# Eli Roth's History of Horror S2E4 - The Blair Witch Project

In the Blair Witch Project, the witch, it feels like, is everywhere.
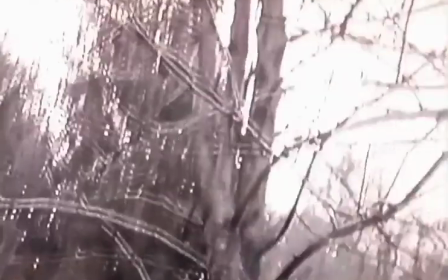[0:10] Hello?
It's almost like the woods itself is the witch. There's not just this one mysterious figure that shows up.
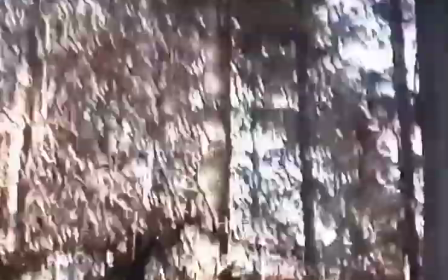[0:19]
The entire experience is mysterious.
All right, come on.
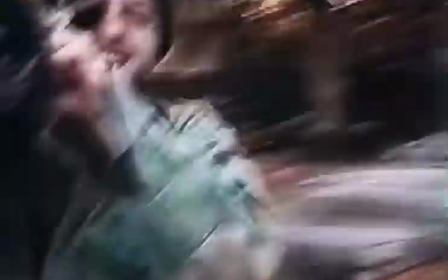[0:26] Into the house. Come on. Come on.
The Blair Witch Project wasn't the first found footage movie ever made, but it was the first to become a massive hit. We have these three film students going off into the woods to make a documentary about what they believe is an urban legend of the Blair Witch.
Have you heard of the Blair Witch? Oh yeah, that's an old, old, old story.
So from the very beginning, the interviews with the townspeople are all credible.
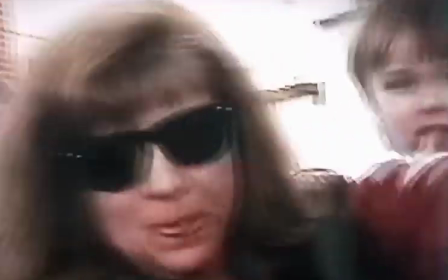[0:55]
These don't look like actors. These look like just people you would meet on the street. And that crew is every bit as annoying.
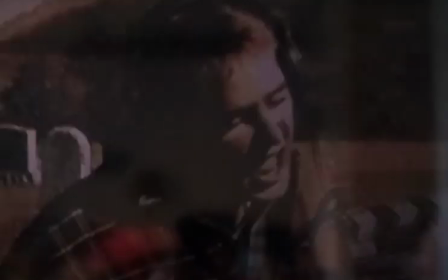[1:03]
as you might imagine a crew in real life might be.
Oh, he licked it. God bless him.
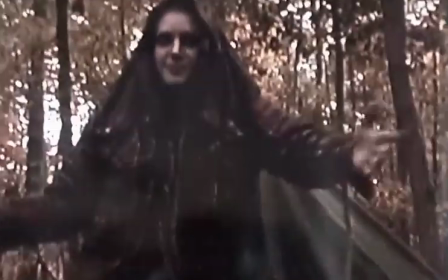[1:08] They didn't kill me.
They had CW-type hunky leads. There were, you know, the schlubs next door, or the people in the dorm room next to you.
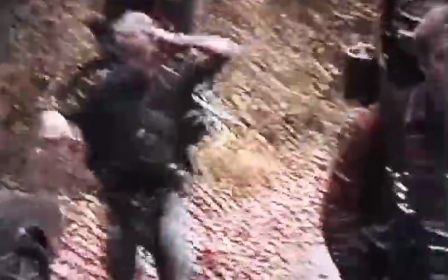[1:17] Packs are on. We're ready to go.
All I knew when I was gunning for the job and when I first got hired was
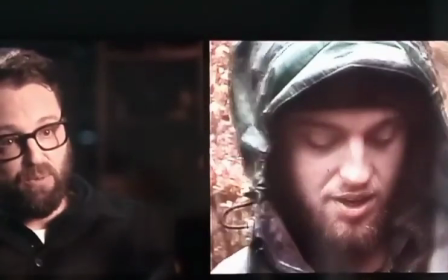[1:25]
it was a movie about three student filmmakers who went out into the woods to investigate the legend of the Blair Witch. they went missing.
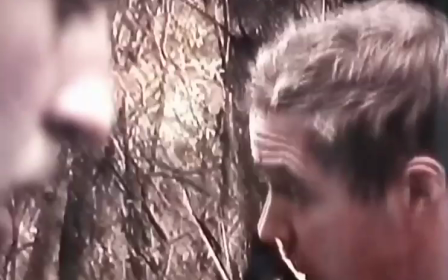[1:34]
Actors Heather Donahue, Josh Leonard, and Mike Williams were given film equipment and a loose set of instructions, then sent off into the woods.
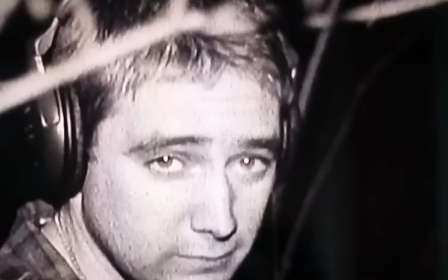[1:43]
They wanted to keep it as naturalistic as possible. It is the three of us filming each other and recording sound of each other, and we would have no direct interaction with the directors of the film while
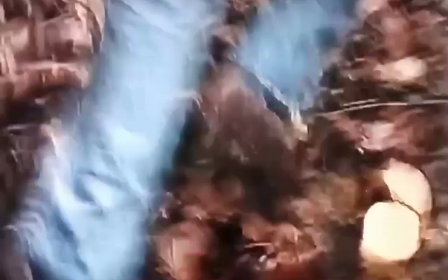[1:58]
we were making it they gave us a gps and they had
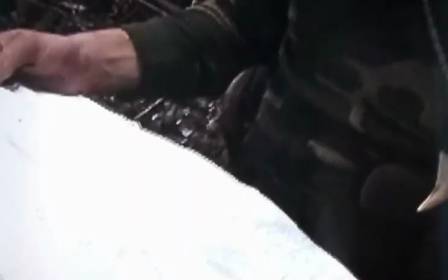[2:03]
programmed in waypoints which were hash marks on the map and we were to
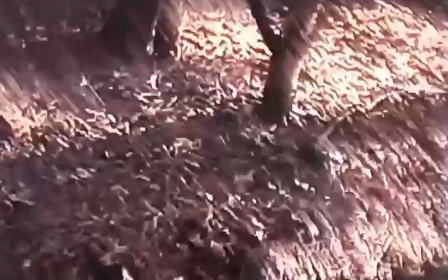[2:09]
find our way to these different waypoints so we knew we were going to encounter things we just didn't know what those things were going to be
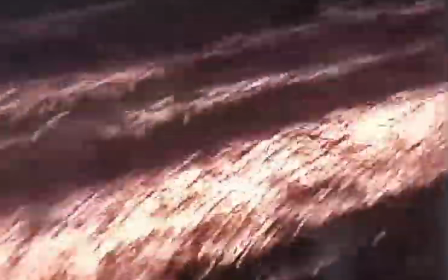the special effects if you want to call it that rocks and twigs you
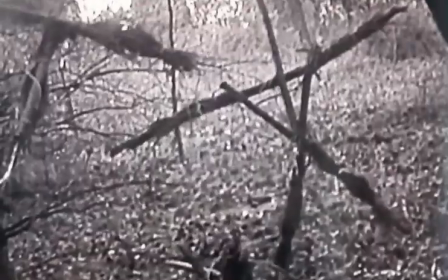[2:30]
know with things hanging in the woods are so simple that they feel true they don't feel like something that you know a set designer is going to come up with
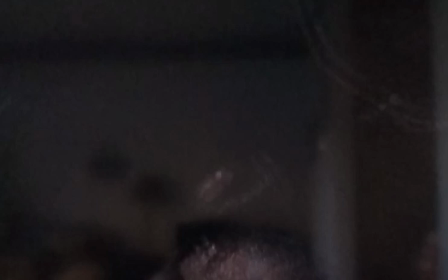[2:39]
hello they find clues that the blair witch might be
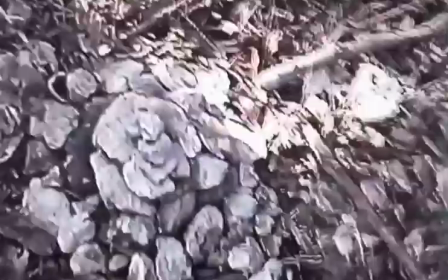[2:45]
real you don't think this is strange they start to be kind of stopped they find themselves lost
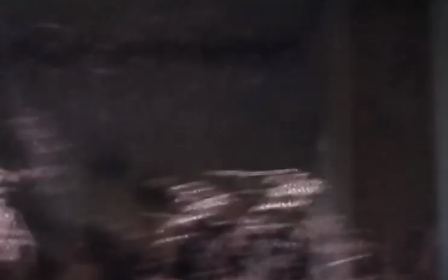[2:50]
in the woods and it seems to be due to a supernatural force they start to act irrationally
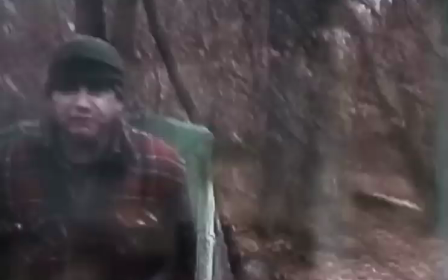[2:57]
they end up going in circles then they start getting picked off kind of one by one
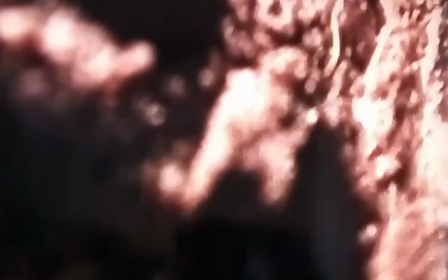[3:07]
in the end of course they're all dead and that's how the footage supposedly came to us the beautiful moment when she's on the ground and she's weeping and shattering
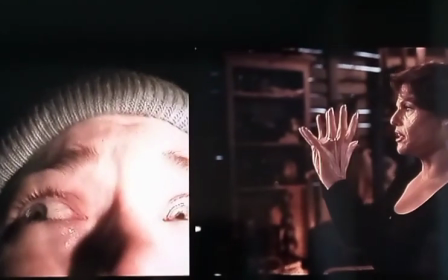[3:26]
that actress was terrified and put all of that work into the camera and it came right at us and we wanted to help her.
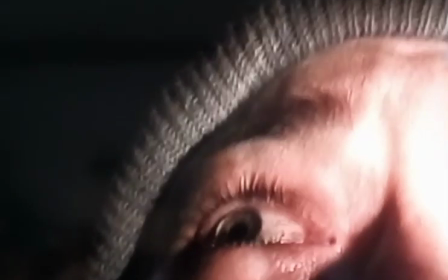[3:36] I'm scared to close my eyes. I'm scared to open them.
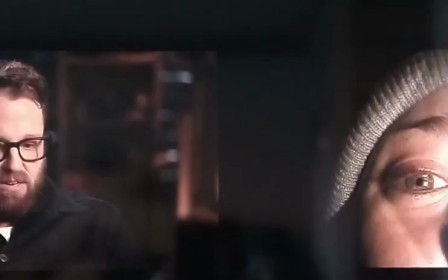[3:41]
I think without Heather's monologue and that weird framing of that shot, I don't think the film works.
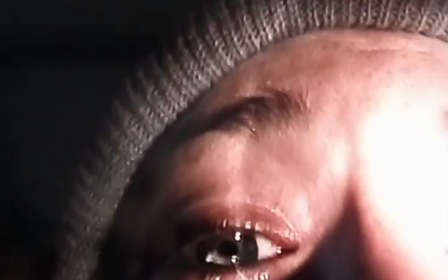[3:49] I am so, so sorry.
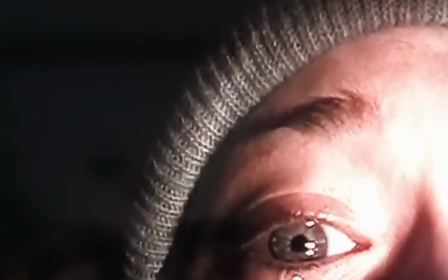[3:53]
I think that very iconic moment made the film and added so many stakes and so much relatability to the film. And Mike and I had no idea that she filmed that until we saw it for the first time in the theater.